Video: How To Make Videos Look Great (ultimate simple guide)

When it comes to the high-key lighting approach the overall look of the video is going to be brighter, the lighting is going to be softer, there's going to be minimal use of shadow and overall just a lower contrast image. This is going to make a more cheerful, more upbeat, less dramatic look. With low-key lighting on the other hand the overall look is darker, the shadows are harder, it's a more high contrast image and it's going to give a moody or serious or dramatic look to the overall image. So to set up your lighting you want to sit or stand wherever you're going to be talking to the camera and then you're going to want to start with your main light the key light. What I'm going to do is I'm going to turn off all these other lights we're going to start with just the key light. So all the lights in this video are from aperture which means I can control them all remotely using the Sidus Link app. So I'm going to turn off all of the lights except this key light. This is what it looks like with just that key light on.
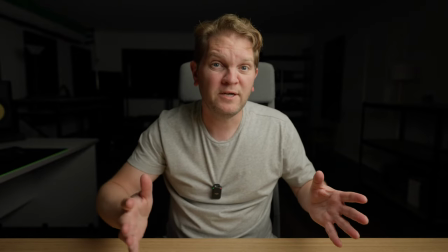4:58 So once you're sitting in the position that you're going to be recording in you set up your lens and your location adjust your key light so it's off to either the left or the right.
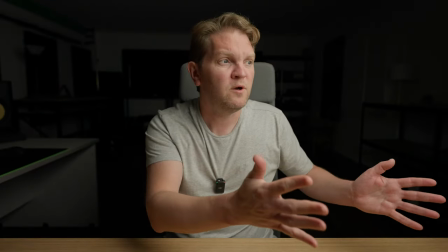5:06 You can experiment with how far around you move it depending on the kind of look you want to go for and you also want to position the height of this key light
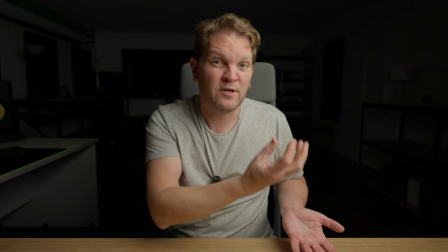5:12 at least at eye level not below otherwise you'll get ugly shadows being cast upwards and you don't want it completely overhead
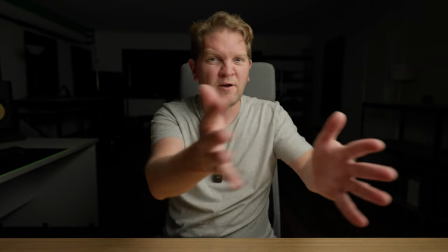5:19 because you'll get big shadows and kind of raccoon eyes so try positioning your key light about 45 50 degrees to the left or right
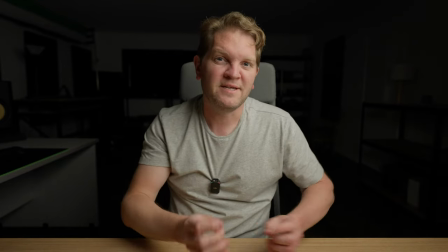5:26 and about 30 degrees angled upwards start there and then adjust things to get the look that you want you're also going to want to add some kind of diffusion
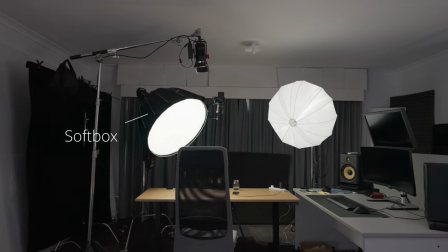5:34 to the key light just to make the light softer so this could be something like a soft box or a lantern or even trying to shine
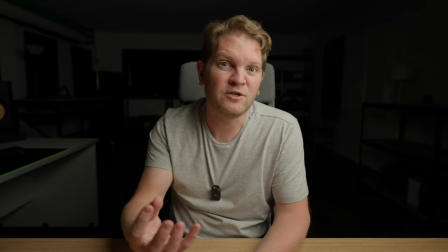5:41 the light through some kind of diffusion material or even something makeshift like a shower curtain what this diffusion is going to do is it's going to make
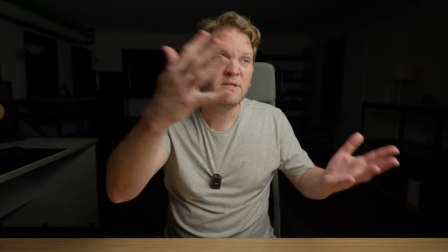5:48 the light source a bit wider and a bit taller and it's going to spread it out soften it so you're not ending up with a really
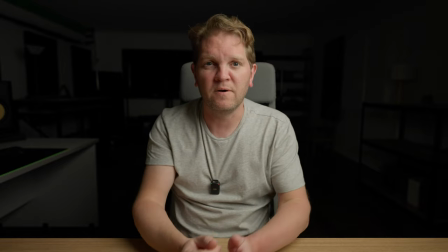5:55 harsh hot spots of light all over your face where the highlights are also diffusing the light and making it softer is going to try and make the
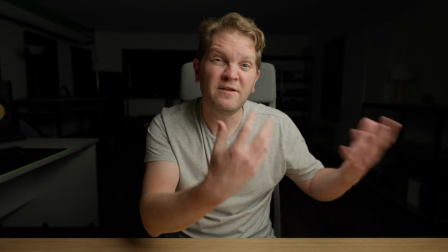6:02 skin look a little bit more pleasing once you've positioned the key light and you've added some diffusion you're going to want to set the brightness or the intensity
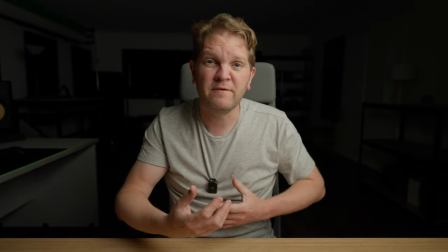6:08 of that key light so you get properly exposed part of the face that it's lighting up in this case it's this side of the face
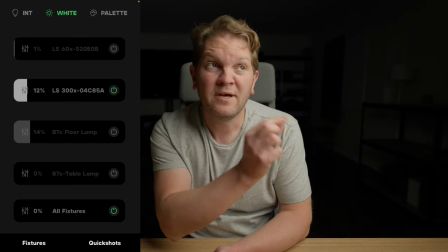6:15 here so once again I'm going to use the app here this light is an aperture ls 300x and it's currently at 12% intensity
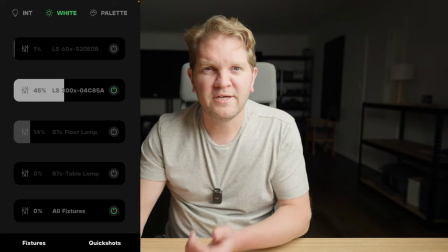6:22 as you can see in this app so we can make this a lot brighter and as you can see this is going to completely blow out this side or
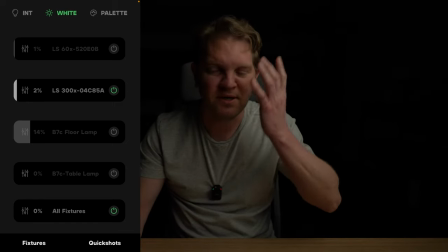6:28 you can make it too dark in which case it's you're not going to be able to see me depending on what camera you're using and what features you've got,
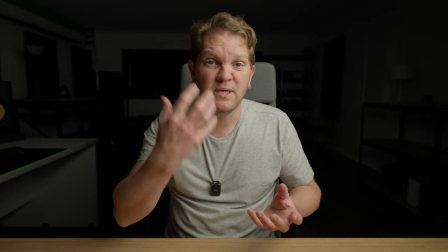6:35 you can either use the camera's meter or you can use zebras or a grey card or a white card.
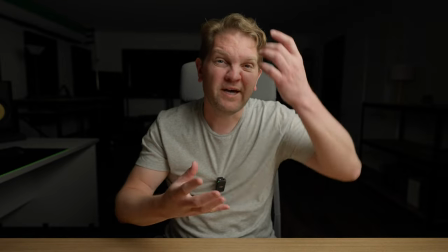6:40 You just want to make sure that you're not completely
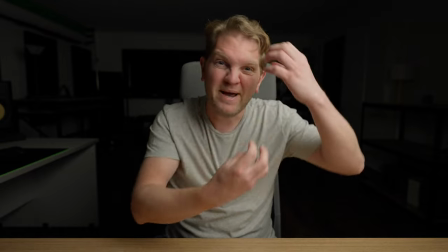6:42 overexposing this side of the face so it all kind of goes white or you end up with massive circles of bright hot spots with no definition.
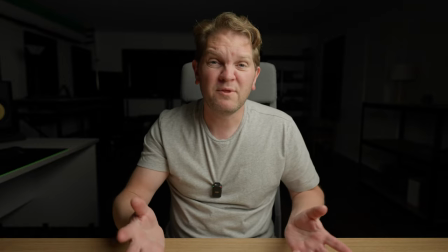6:49 If you're not sure how to use the camera's meter or zebras or something like that and you don't have something advanced like false color,
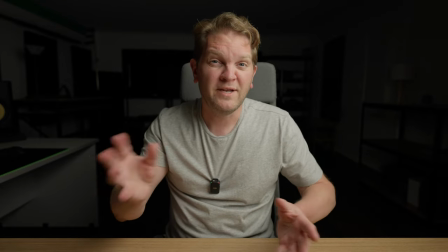6:55 then what I'd suggest is just trying different intensities, uploading the video files to your video editor and just checking different exposures and finding one that looks like it's nice
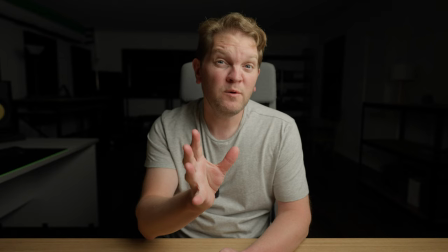7:03 and not too overexposed. So once you've got the key light set up you could go and leave it like that but you can see this side of the face here is very dark.
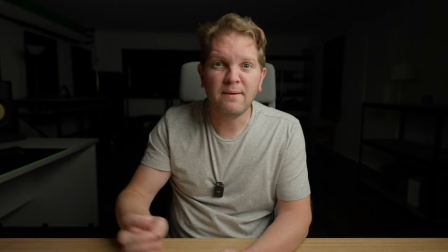7:11 We've got kind of super low-key moody lighting going on here.
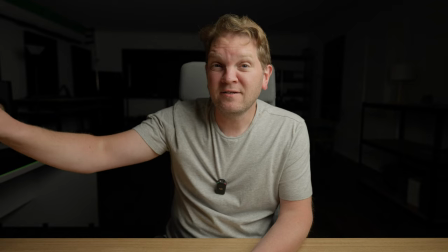7:14 If that's the look you're going for then that's cool but you might want to add a second light, a fill light, just to fill in some of this shadow area.
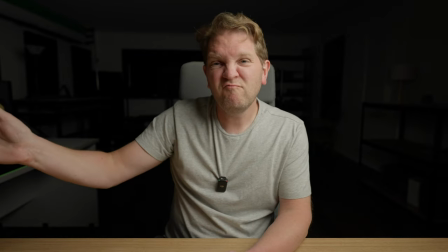7:21 So I've got a light set up there and it's the opposite side of the key light and it's roughly the same kind of angle and the same kind of height. it's a little bit higher.
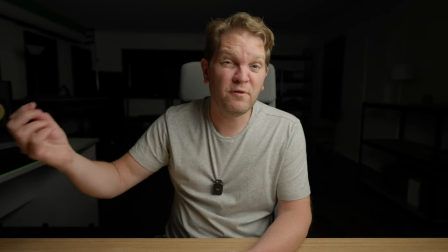7:30 I've got a modifier on that to soften things up in this case it's the lantern.
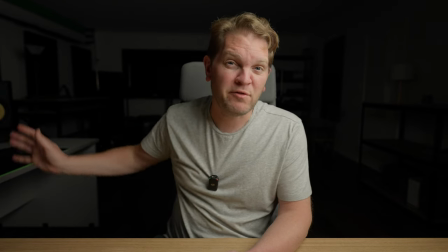7:34 I'm using that just so I get a bit of ambient light spreading out throughout the room but you could use a fill light with a soft box.
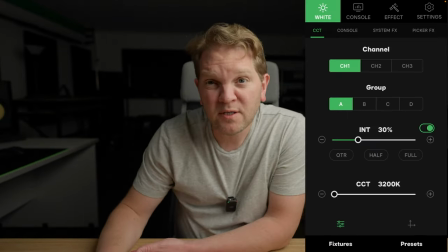7:40 I'm going to go and turn on this fill light so what I can do is adjust the intensity of this fill light. If it's really low intensity we're going to retain a lot of that shadow and if I increase that intensity you can see the shadows is a kind of softening away.
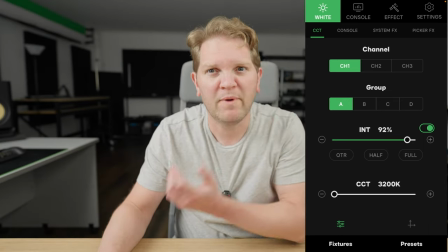7:57 You don't want it to go too bright, otherwise it's going to overpower the key light. We'll go for a bit of a moody look.
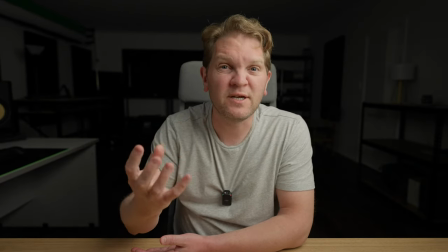8:01 The brighter you have your fill light set, the less moody things are going to look, and you're going to start to create that higher key looking image.